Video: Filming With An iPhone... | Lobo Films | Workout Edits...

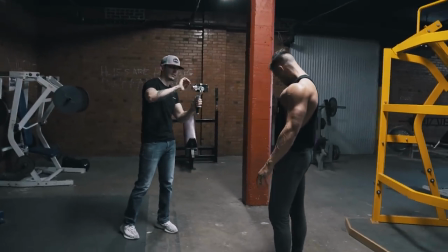[7:21]
for this next shot right here where he was just posing I like to throw that in sometimes randomly so we'll suggest
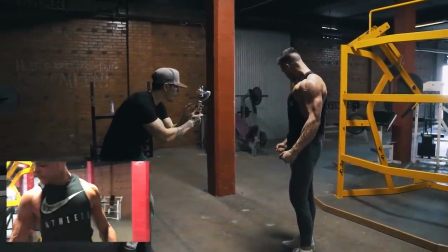[7:28]
like hey do you want to do a pose and then I can spin around them I never know exactly what I want to use it for but a lot of times it
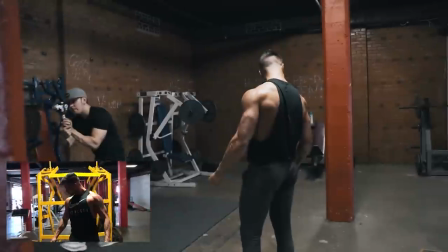[7:35]
can come out with a cool effect or when I do like the little earthquake effect I usually like throwing that in there
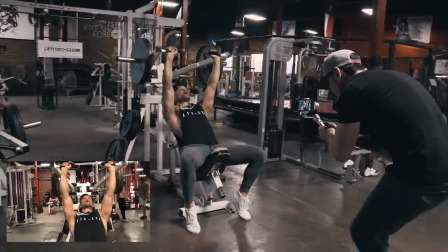[7:43]
here's another shot of me just walking in and then going left to right you know i like starting
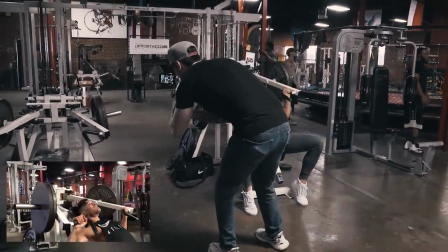[7:48]
out a lot of my um shots for like a certain set i
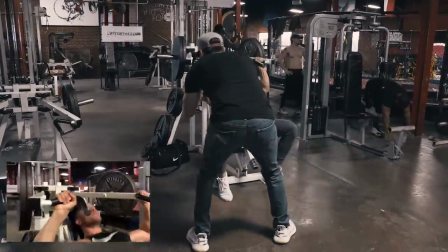[7:53]
like to start going straight on at them and then start moving side to side but
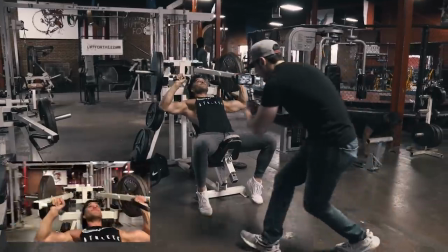[7:59]
the key thing is to always keep moving like you don't want to have just one stationary shot the whole entire time because when it comes to editing like it's going to be really boring if you have nothing
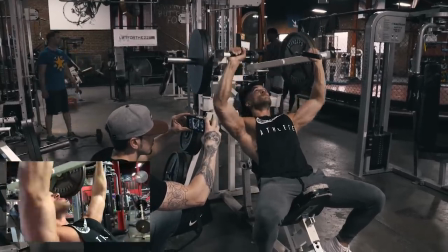[8:07]
but just stationary shots right here i point it up and then i come down right when he comes down so
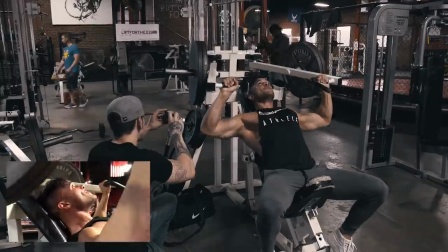[8:15]
like like i said i'm going to use that as a transition point from the last exercise so a lot of a lot of my transitions sometimes i plan it ahead of times unless
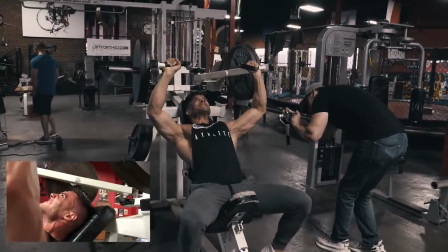[8:22]
i'm going to do like a speed ramp then usually i can find a way to make any exercise transition to another one just by always moving around
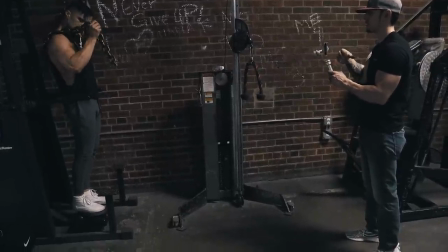[8:32]
but that's going to be it for this video guys um as you see it's not like a whole bunch of tips or big secrets i mean
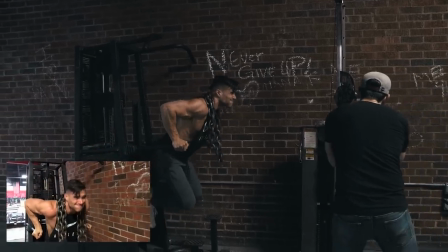[8:40]
the main thing is to just always move around i think a lot of people are surprised once they once they film with me
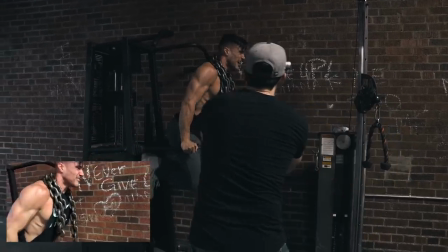[8:47]
and they see how much i move around and how fast i'm moving around and that's just the way that i like to film i like my videos to be really
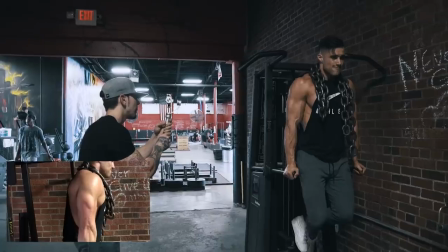[8:53]
fast paced and quick cuts and always changing direction and
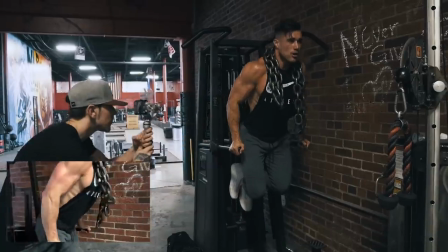[8:58]
changing angles and more than anything i feel like that keeps the people wanting to watch
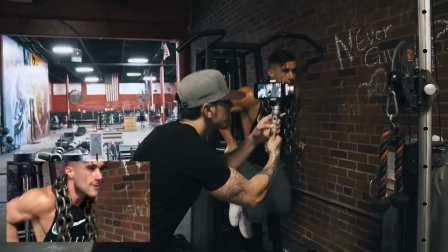[9:03]
more because you're always switching it switching it up on them hopefully you guys liked it
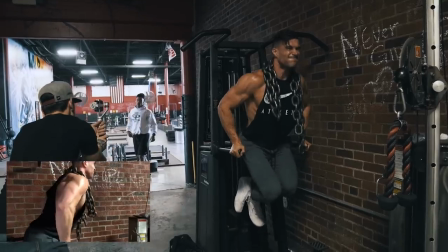[9:08]
make sure to comment leave a like subscribe and I'll see you guys
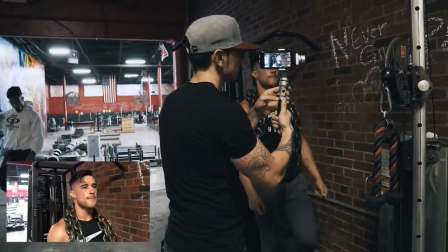[9:13]
in the next one